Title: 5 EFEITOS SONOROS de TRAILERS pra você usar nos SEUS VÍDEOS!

Sound design, de uma forma geral, é uma coisa que dá uma liberdade criativa enorme pra nós, editores. Mas agora, quando a gente vai colocar efeitos sonoros em trailers, cara, aí que a liberdade é ainda maior. Tem alguns efeitos que são meio que padrões, usados em vários trailers do cinema, e que agora eu vou te mostrar quais são e como que você pode aplicar nos seus vídeos também. Seja bem-vindo ao BT, se você não me conhece, meu nome é Matheus Ferreira. E o primeiro efeito sonoro que com certeza você já ouviu em trailers são os chamados whooshes. Os whooshes são sons que caracterizam um movimento rápido, pesado. E normalmente eles são sons que a gente chama de sons hiperbólicos, porque na vida real os sons de movimento não são desse jeito, né? Quando você imagina um carro passando muito rápido perto de você, você não tem um som tipo... Sabe, não é tão profundo assim. Mas quando a gente tá fazendo sound design, esse tipo de efeito traz uma grandiosidade pro movimento, que gera uma sensação de que o que tá acontecendo ali na tela é muito maior do que realmente é de verdade.
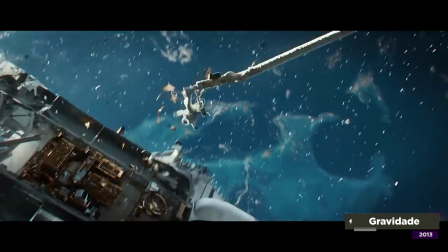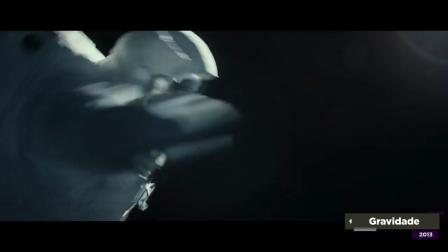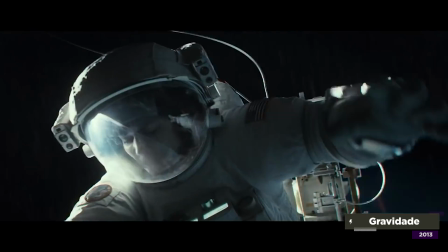Para você encontrar esses whooshes, você tem N bibliotecas gratuitas e pagas. Eu aqui nesse vídeo quero te recomendar a biblioteca da Envato Elements, porque lá eles têm milhares de efeitos sonoros, mas também tem templates, gráficos, fotos, fontes, plugins, músicas, tem tudo que você precisa para fazer bons vídeos. E tudo isso dentro de uma assinatura que você paga por mês e pode baixar tudo de forma ilimitada e é seu para sempre. Então vale a pena dar uma olhada na Envato Elements. Lá dentro da Envato você pode buscar por um efeito sonoro de whoosh. E na realidade eles têm até uma categoria separada chamada de transições e movimentos.
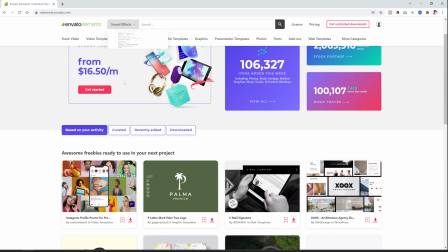[2:00]
Aqui no Envato Elements nós vamos vir até All Items e trocar para Sound Effects, para que a gente possa pesquisar só na categoria de efeitos sonoros.
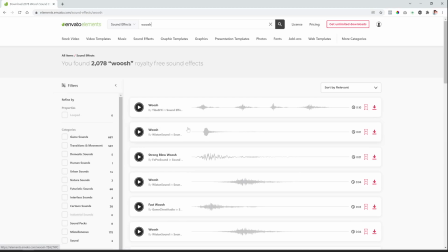[2:07]
E aí eu vou procurar pelo meu whoosh. É legal que na Envato Elements eles têm uma categoria que é só para esses efeitos de transição, que é essa daqui, ó, Transitions e Movement. Você pode pré-visualizar os efeitos que aparecerem.
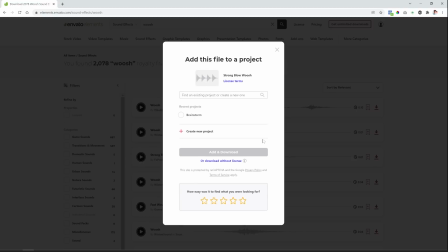[2:25]
Quando você escolher, você clica aqui no botão de baixar, adiciona um projeto e faz o download.
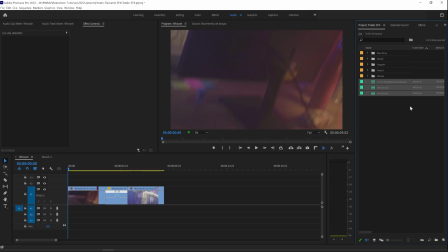[2:31]
E então, na hora de você aplicar isso num vídeo, você pode fazer o seguinte: você traz os efeitos aqui pro Premiere e o whoosh eu vou aplicar ele de três formas diferentes.
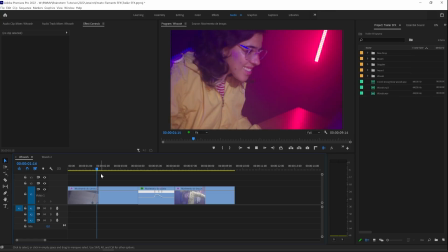[2:39]
Primeiro, nesse videozinho aqui, ó, com esse movimento de câmera inicial, que dá pra gente aplicar um whoosh aqui.
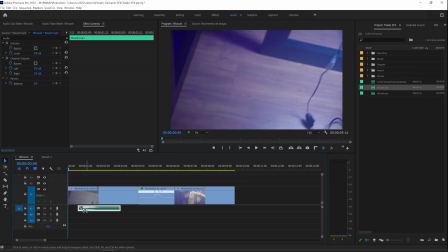[2:44]
Você vai ter que adaptar aqui a duração do seu whoosh para a mesma velocidade do movimento de câmera.
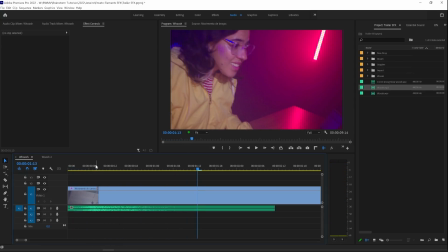[2:50]
E preste sempre atenção na dinâmica.
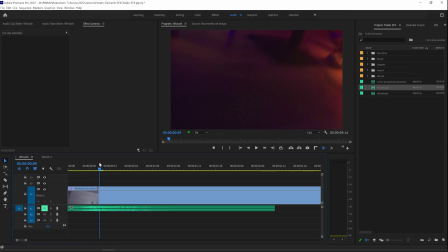[2:53]
Tente colocar o ápice do movimento, ou então a parte onde a câmera se move mais rápido, junto com a parte com mais volume aí do seu swoosh, tá bom? A gente consegue ver o crescimento dele aqui na timeline, né? E aí você coloca a parte mais alta junto com a parte principal do movimento.
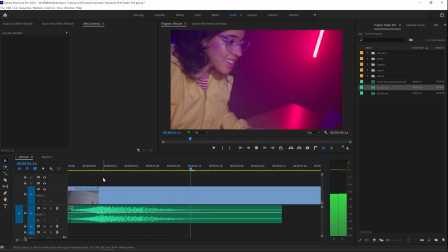[3:07]
E o resultado é esse. Viu como um simples movimento ganha mais peso?
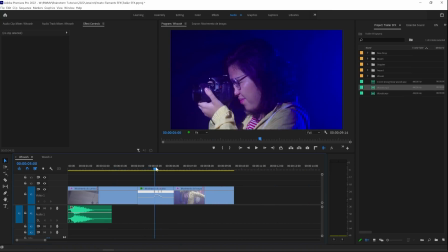[3:12]
Isso também pode ser feito caso um objeto se movimente na cena, tipo aqui, ó.
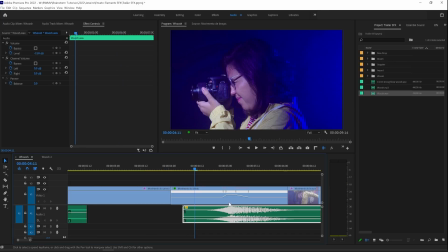[3:18]
Também devemos sincronizar a dinâmica do áudio com o momento de maior velocidade aqui do movimento.
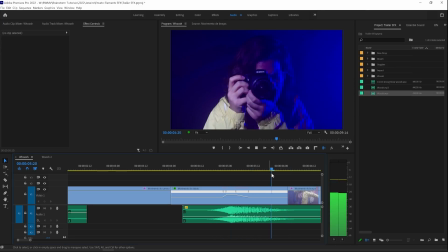[3:24]
E só um simples movimento gerou mais impacto. Agora olha para esse vídeo.
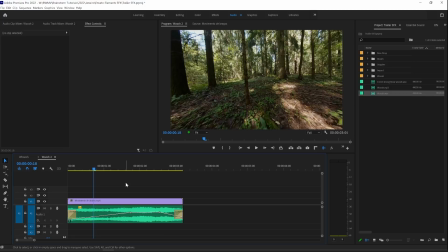[3:34]
A gente tem duas coisas acontecendo ao mesmo tempo, o movimento do objeto e o movimento de câmera. Então a gente pode combinar esses swooshes.
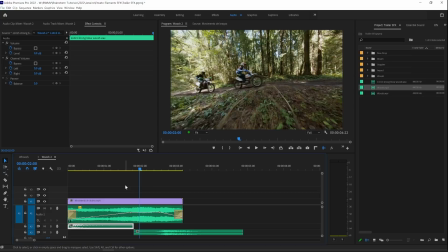[3:41]
Vou usar primeiro um efeito para representar o movimento de câmera, aqui no começo, e depois os swooshes para quando as motos estiverem passando aqui na frente da câmera.
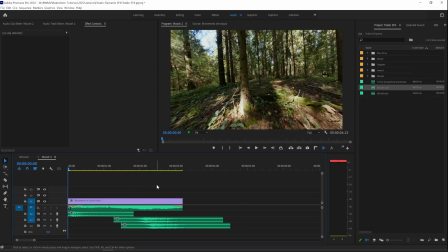[3:48]
Ficaria mais ou menos assim.
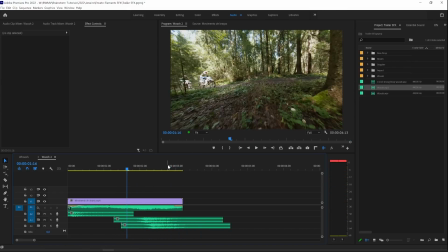[3:54]
Viu só o tanto de impacto? E dessa forma a gente tem mais peso para os objetos aqui na cena. O segundo efeito sonoro muito usado em trailers são os impactos. Mais uma vez, de forma bastante hiperbólica, muito maior do que realmente é, né?